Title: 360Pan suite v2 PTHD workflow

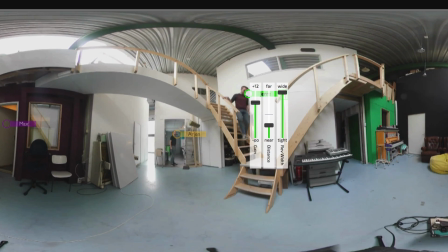Hierboven toch?
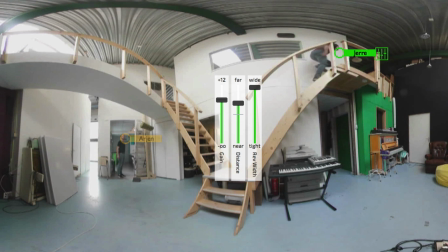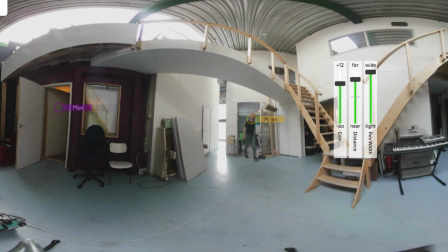Nee, hier ligt hij niet.
Really distant.
Volgens mij was hij ergens daarachter.
Okay, back it up a little bit. Let's do Max.
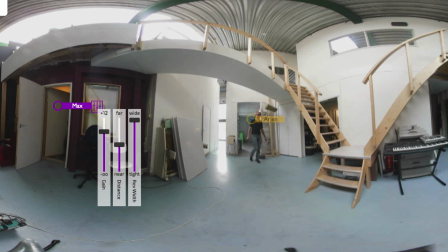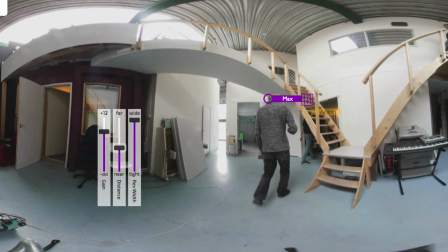Daarachter, bij die groene deur ergens, geloof ik. Ja, hier is hij. Kom je helpen?
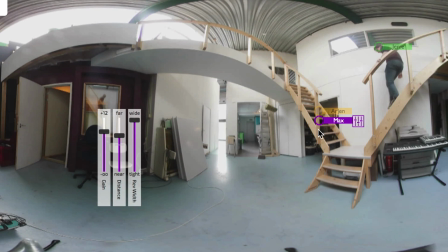All right. And then back it up a little bit again.
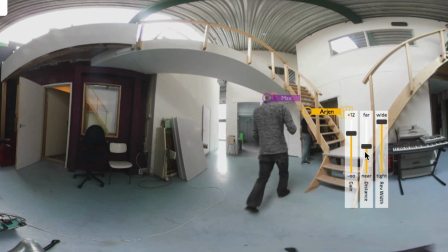Because I'm almost gone in the video, so I should sound way more distant.
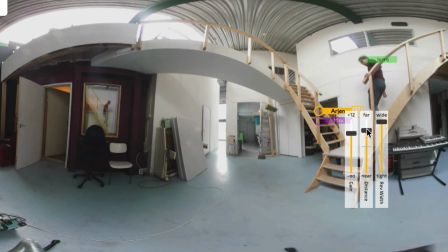Geloof ik. Ja, hier is hij. Kom je helpen? Yo!
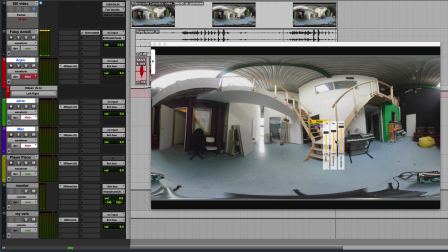So that's good. Now, I want the Foley to sound in this reverb as well, so I'll be making an input to this verb as well.
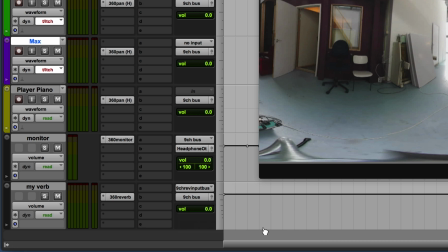And I'll just send this Ambisonics Foley track that I
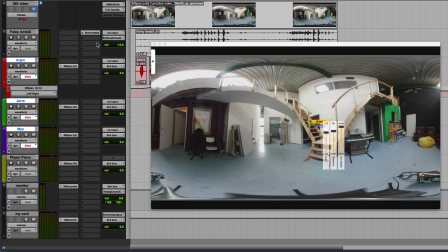recorded in an evening where it wasn't so noisy, and I'll just send it to the reverb. So now I'm reverberating an entire Ambisonics recording.
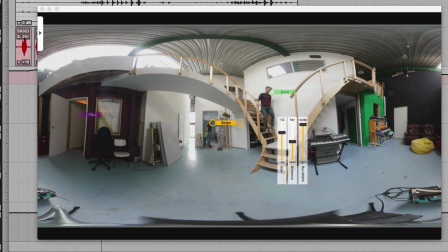Toch?
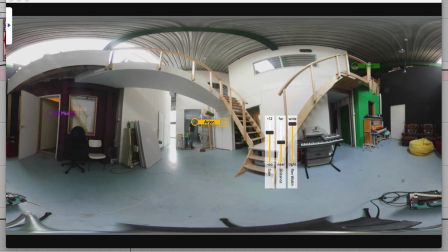Yeah. These points where Jere disappears up there and I disappear behind the stairs, the reverb on those points is a little bit too wide.
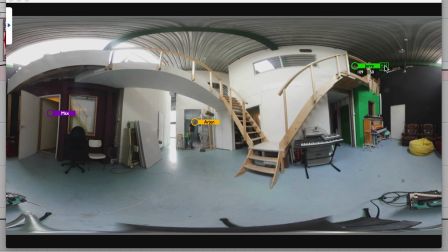And I can narrow down the reverb to tighten it around the moving sources. So let's first do that with Jere.
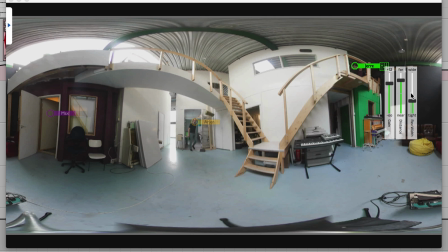That's about right. It makes him appear a little bit more from that attic over there. Now let's do the same on me.
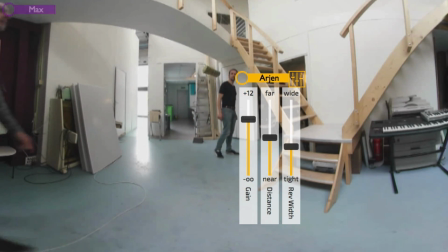Volgens mij was die ergens daarachter, bij die groene deur ergens. Geloof ik.
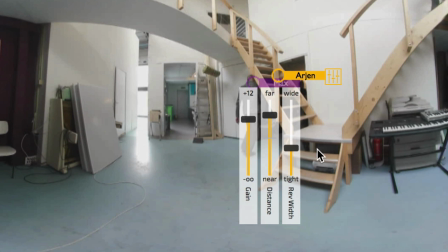That line. Yep. Needs to be a lot narrower. Yep.
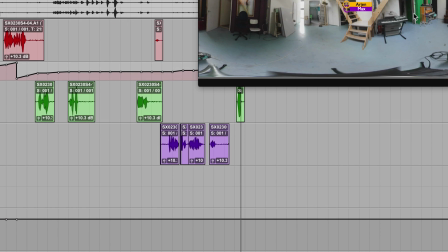Now let's listen to that in the monitor when you're actually looking around.
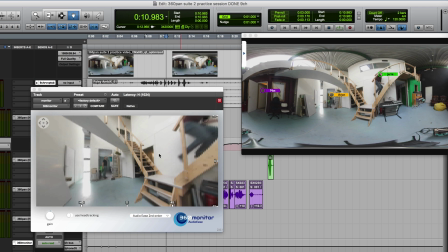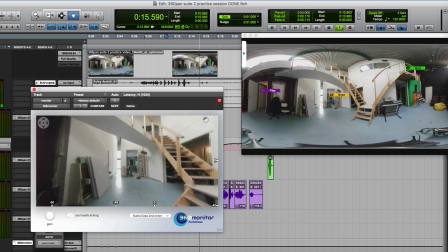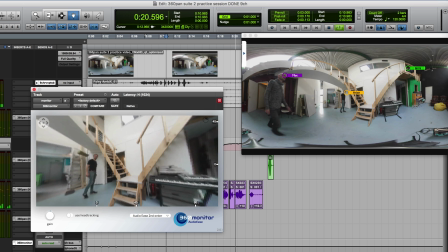Volgens mij was die ergens daarachter, bij die groene deur ergens. Geloof ik.
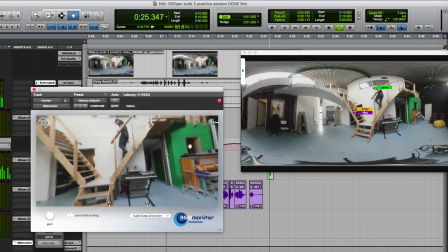Yep.
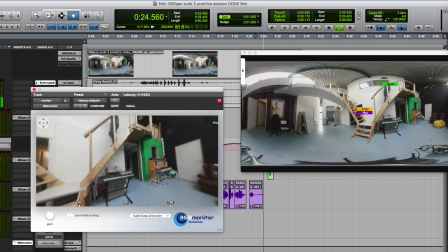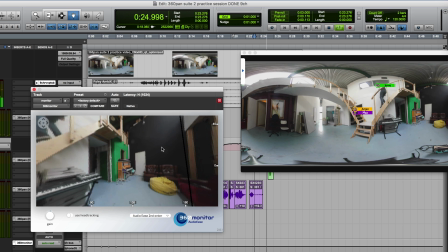So that distant sounding track really has a place in this Ambisonics mix now because of the tightened reverb.
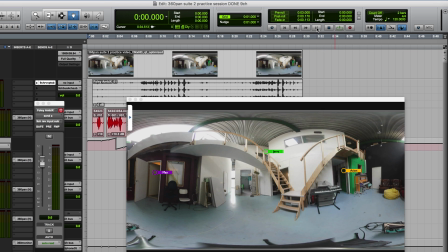Hey Jared, kun jij even helpen de speaker van het dak te halen? Jared, kom eraan. Hierboven toch?
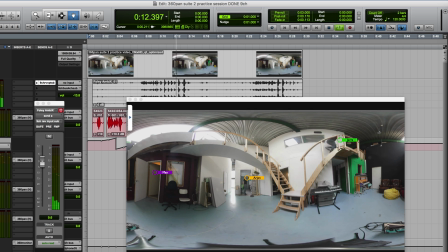Daarachter, bij die groene deur ergens. Geloof ik. Yep.
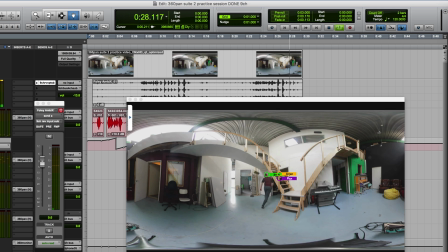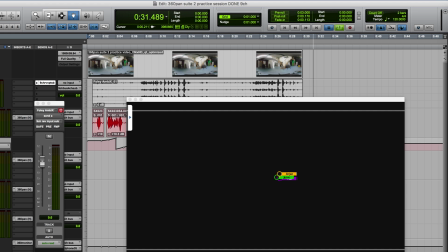So I think I'm done.
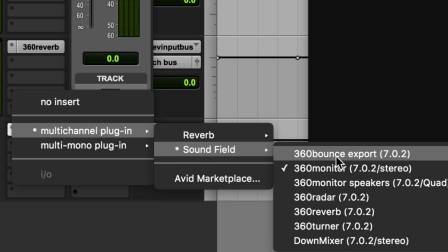I'm going to have to replace this 360 monitor by a 360 bounce exporter and then set.
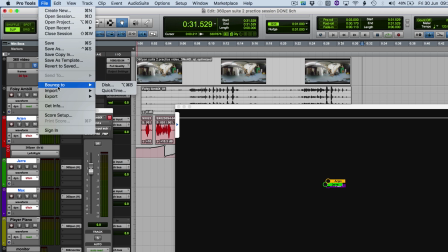This shuffles the channels inside this bus such that you can bounce a proper second order and first order Ambisonics file.
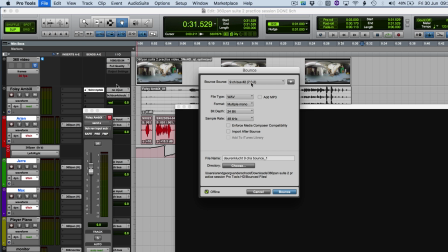So let's bounce.